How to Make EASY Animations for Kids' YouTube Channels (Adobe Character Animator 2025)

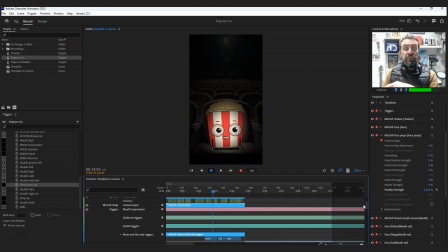We can either go back and record over it, and well, we won't record over it, we'll just add to it, and it's called layering. Now we can either layer in the timeline, which is the way I like to do it because it gives you more precision, or we can layer using the live record.
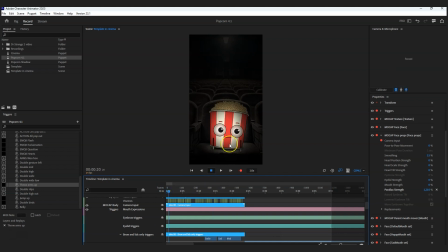Now, let's just say I'm very happy with how he was moving.
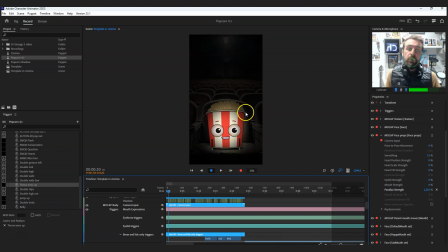I don't want to re-record the head movement. So on the right hand side of the screen here, all these red dots represent what is being recorded when you press that button.
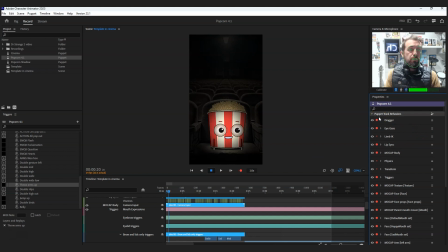So what I would say first is hold your finger down on control on your keyboard and then press one of them dots, and it will turn everything off. What that means is that now we can pick what we want to record.
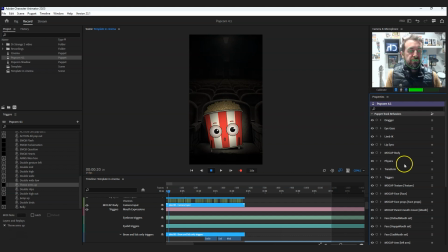Now, in this instance, I just said I want to add more expressions. So I'm going to activate the trigger icon, and that means I can press all these buttons on my keyboard and it's going to trigger those actions.
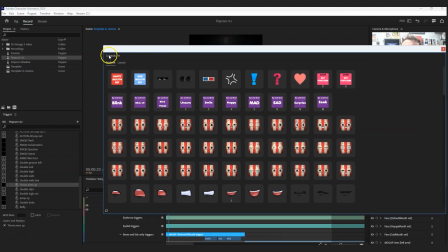Or I can press these on the controls here. So I'm just going to pop that there.
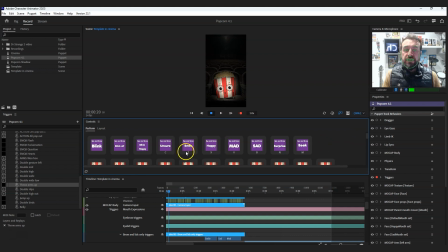So like I say, you can either use the pre-assigned keys on the keyboard, or you can use the icon trigger buttons. Now the thing is, there's only so many keys on the keyboard, so I would recommend you just assign the ones that you use the most.
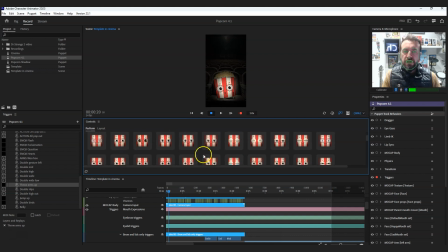But you might want to also use, one of these very many other things. So what you do is we go back to the start and we press record.
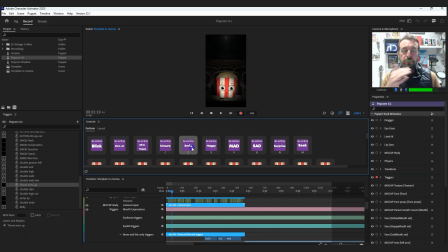And I'm going to hold my finger down on small because he's introducing himself and he should be quite happy.
I am a toon tuber, and I would like.
If I press stop and we go back and we press play, you can now see that
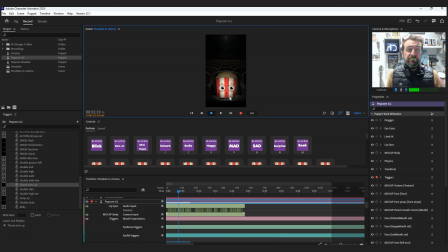those are being added. And it's pretty simple, really. That's all you have to do. You just layer it in, tweak it and for example, let's say at one point I wanted to get in more movement.
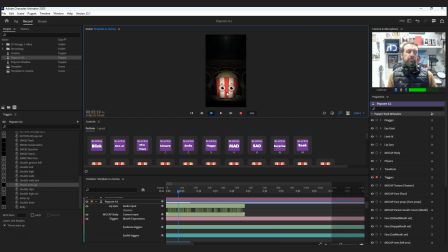I didn't think he was animated enough. Maybe he was a bit still. All you do there, let's say it was this point.
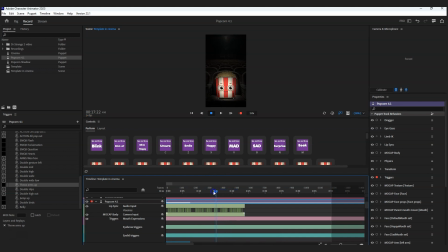So see there when he says he got a bit sad.
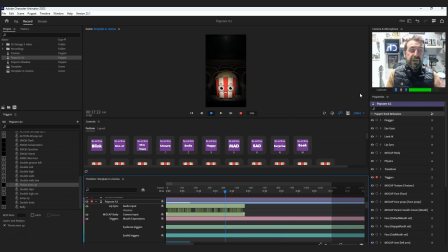Maybe I want him to droop down a little bit. So what I'm going to do now is, again, I'm going to hold my finger down on control and turn everything back on. And what I'm going to do is I'm going to put myself in a downward pose, and I'm going to press record. And maybe
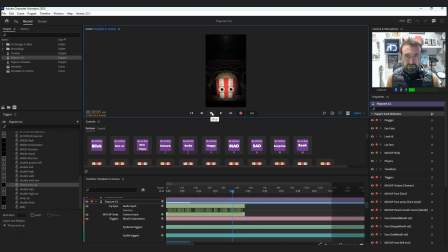it's really sad, but I also shake my head a little bit because he's sad.
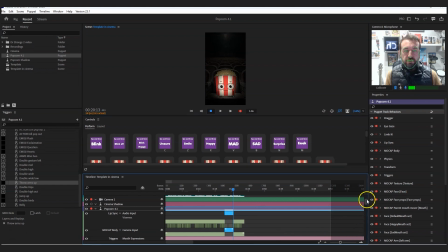So now we zoom in on the timeline and we find the camera input, and we don't want it to just suddenly snap into the new movement because it'll be too jarring. We want it to blend into the new take.
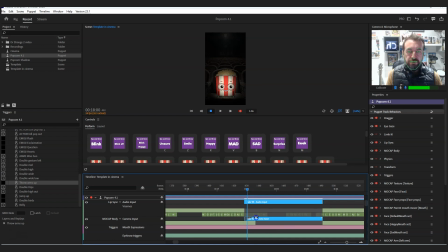So at each side here you can see a little square, and you can pull that across and it will blend in the action. Now what I did do then, however, is I forgot to turn off the microphone, so it has recorded over my audio.
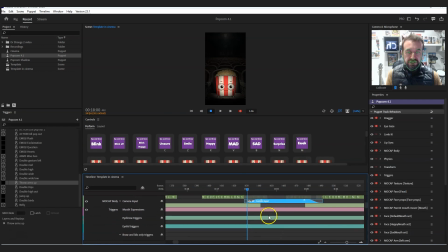So what I want to do is select that audio and delete it, but you see it is selecting everything else that I've just recorded.
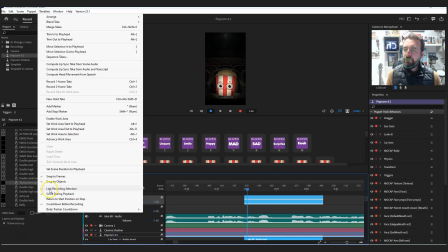So if we go up to timeline and just unclick link recording selection,
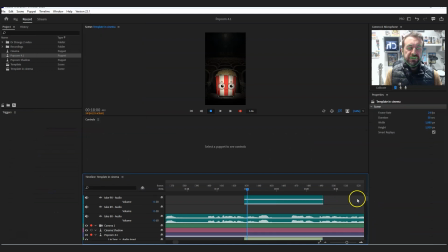that can be handy to have, but in this instance I want to delete one isolated thing. So now I've got that turned off, I pick the audio that I don't want and I'm going to delete that.
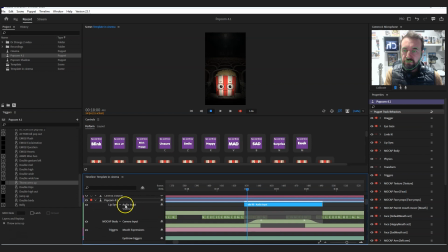And it's probably created new visamins as well, so I'm going to delete that, but I'm going to leave everything else on.